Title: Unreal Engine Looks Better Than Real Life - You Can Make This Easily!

I've used the camera that I've locked in my scene, which matches the reference photo, and I then set up two different renders, one using the deferred renderer, which is the offline renderer, and then one using the path tracer, which is new in Unreal Engine 5, and it's really exciting. You can see my render settings for my deferred renderer right here. I'll give you a moment to grab a screenshot, and then for the path tracer right here as well.
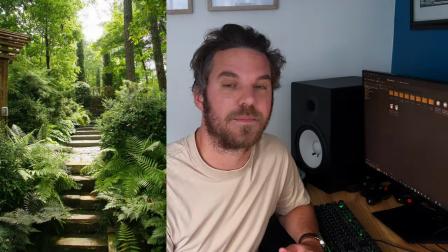So after a render, surprise, surprise, the path tracer came out on top.
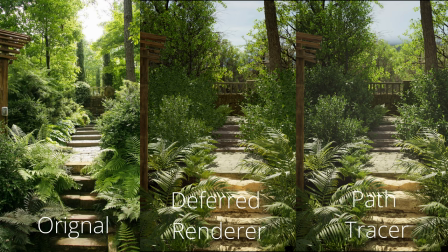And the reason the path tracer just looks better in this scene is just that subsurface scattering that you get on the leaves. It really highlights the way that sun would naturally highlight a piece of foliage, and it's just so realistic. If you do know how to achieve this kind of effect using a deferred renderer, please comment below, because that would mean that I can get the same result in-game as well. I've tried tweaking settings before, I just couldn't get it as good as the path tracer does it. And maybe that's just the sad truth, maybe we're just not there yet. Which is also okay, because Unreal made huge strides in the last couple of years. All in all, I'm really happy with the scene, but you didn't think we're gonna stop there. No, we're going to go even further. Currently, the scene feels like it's lacking some centerpiece, and I'm not quite sure what that was,
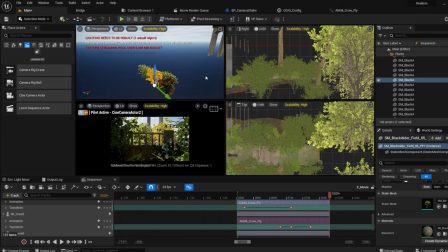but what I ended up doing was I got a free asset of a little palace, or it's actually quite a big palace,
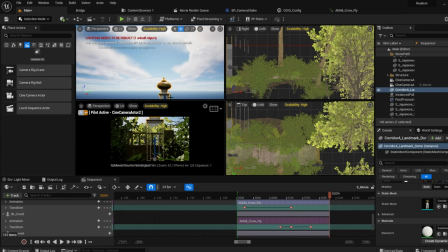that I put right in the middle where the stairs walk up to, so that we've got this beautiful centerpiece that we will end up focusing in.
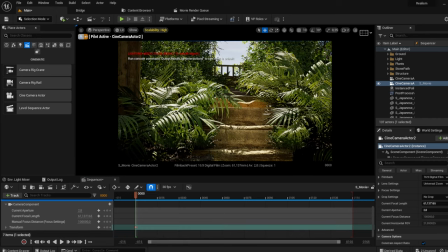I then created another sequence with the camera just slowly moving up the steps as if it's almost someone walking up. I also added a subtle camera shake to mimic that handheld feeling, and then at the very end, I wanted to pan this camera up to reveal this beautiful structure.
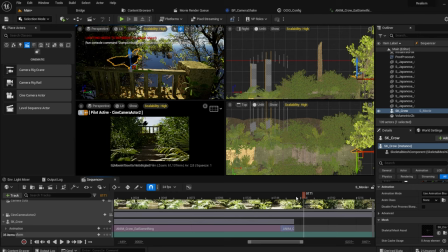I also ended up adding some crows. These things are all in some free packs that I got over the years. Unreal Engine gives free stuff away every month, so just keep an eye. And I animated these crows to fly.
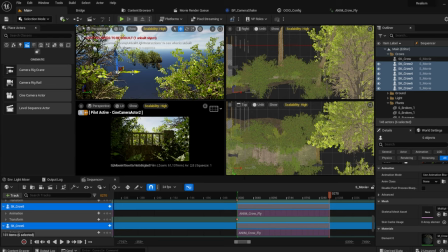It was so simple. They come with animations, and it's as simple as dragging them into the sequencer, positioning them, adding their animations to the animation track, and there you go. I created a new path tracer render pipeline. The settings are exactly the same as I had it before, but I just changed the resolution, and I upped the anti-aliasing samples a little bit. So after a couple of hours, I finally had my render done, and this is what I was able to achieve, and I'm absolutely blown away.
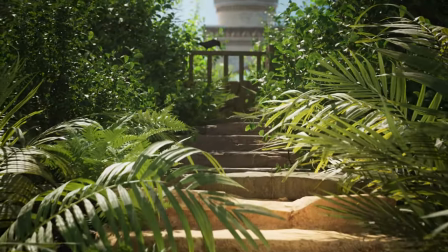I am so excited about it, and you can create this too with free assets. You don't have to do exactly what I did, find your own scene.
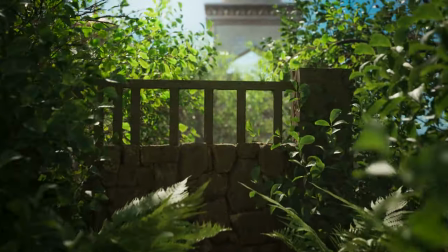Just allow yourself to be creative. Remember, work from references, because if you get stuck, you can always go back to something.
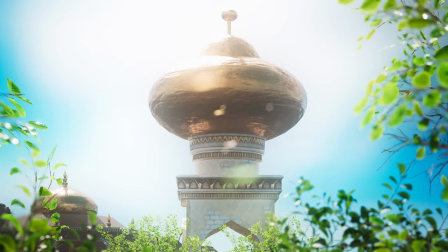It's very important. That's where I made my mistake in the beginning. I was so eager to create these fantastic worlds, but I didn't actually know how environment sits together. So working from references is extremely important. And I think that's it for this video. As always, happy game development. Until next time.